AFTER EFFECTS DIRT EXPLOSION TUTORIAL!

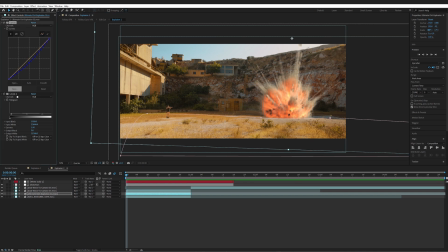731s
We color graded it with a curves adjustment, L levels for the contrast. And then we took our pen tool and we drew a mask around the bottom. And then we feathered that so that it links better with our ground.
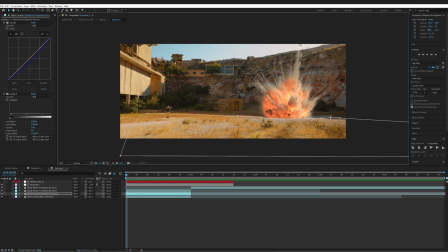749s
So if I select it and I kind of like moved the mask away, you can see what we're talking about difference wise. Then what we did is we have a second asset. In this case is the dash wave to camera number 5.
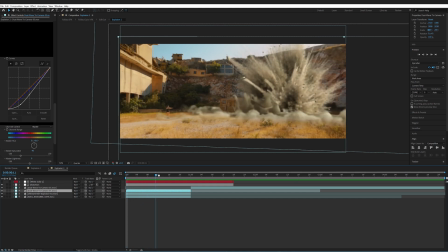764s
And what this one does, you can see it happening right there, is it creates a big dash shockwave.
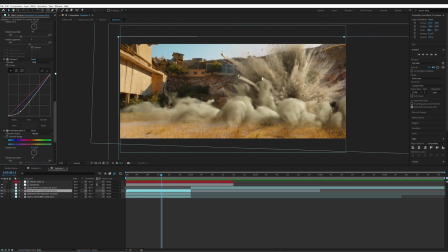771s
But the thinking behind it actually, guys, is exactly the same. If I go right over here, you can see we have curves adjustment. We have, not sure why everything is doubled here, but let's just go with it because apparently it works. We have curves adjustment, we have hue and saturation, we have levels.
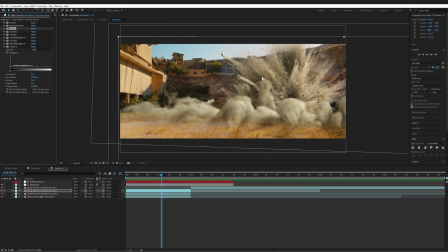790s
And basically all we do is we just spend time with our color grading tools to match the colors and the contrast to our explosion and respectively to our clip in terms of, you know, the colors to match and the contrast to match as well.
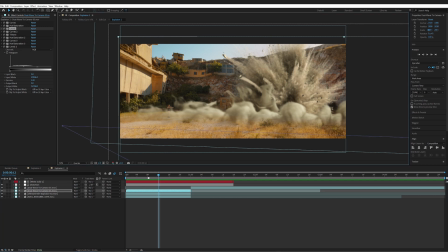809s
But equally importantly, what we also did is we have a mask for the floor, the contact point to the ground, and if I press F, this one is quite high, it's 200.
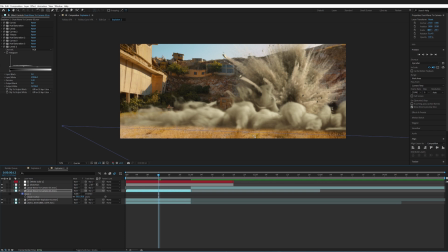822s
If I put it to something lower, like 50, you can see the transition is not as smooth for something that's meant to be dust. Keep in mind, guys, these values will vary depending on your implementation, but the thinking is the same.
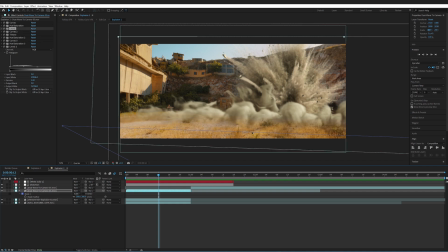837s
So spend some time when it comes to these values to play around and see what fits best with your implementation of a dirt explosion visual effect. Now, this is basically it. Same thinking, same application. And of course, in this case, because we're taking the explosion from the side,
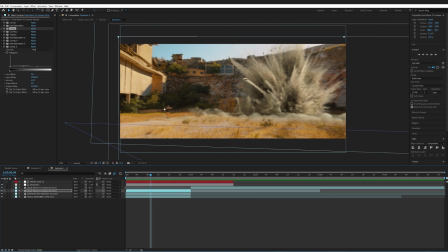856s
we don't need to worry about creating a foreground, a background separation with something like a matte mask. But what we do need to talk about is a very cool last touch that takes this to the next level.
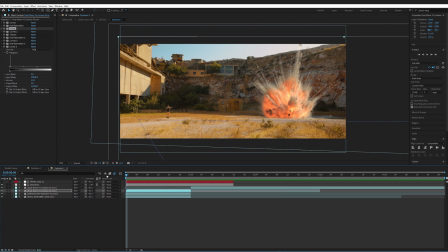871s
And it has to do with a distortion pulse effect. If I play this really quickly, you guys can see it. And if we go slowly, you can see that there's a distortion starting to happen in the shape of an explosion, basically a circular shape.
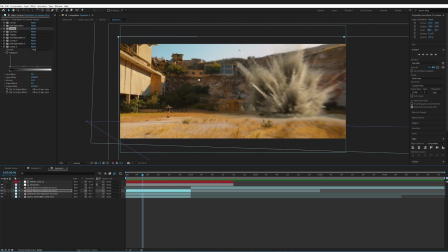887s
And as we move on through the keyframes, it expands and expands and expands until we cover a whole composition. How do you do this? Very simply, actually.
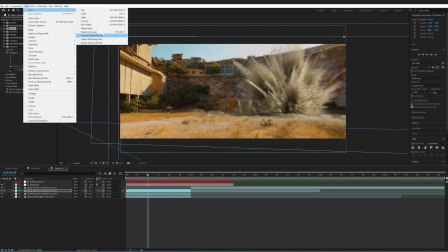899s
You go to effects, layer, new, adjustment layer, and you name it distortion, like I have down here.
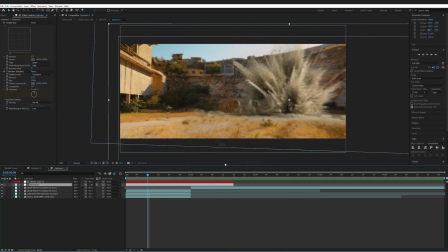906s
Then you create a new solid, like we did before, and this one, you make a shape of a circle. Then here's the cool thing, guys. If I hit U, you select double M, like I showed you before, to bring all of the mask properties,
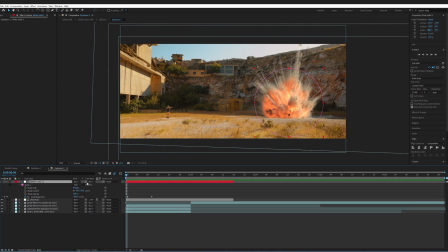922s
and then you have something in the bottom called mask expansion. What that means basically is instead of you going and moving around the actual shape of the mask, you simply redact it and expand it using mask expansion keyframes.
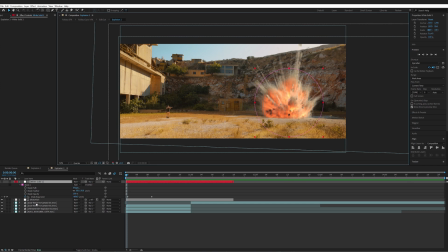941s
So what we do at the beginning when the explosion occurs, we go over here and we click our keyframe and we set it to something like -600, whatever. That is going to make it basically a dot. And then we go about 1, 2, 3, 4, 5, 6, 7, 8, 9, 10, about 10 keyframes forward,
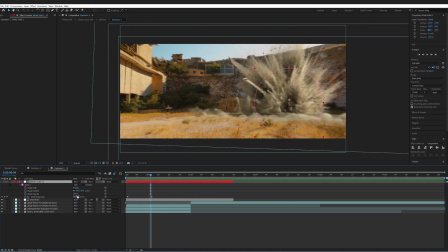959s
and we expand it to quite a great value, something like 2000, and that means it's going to expand to cover the whole frame.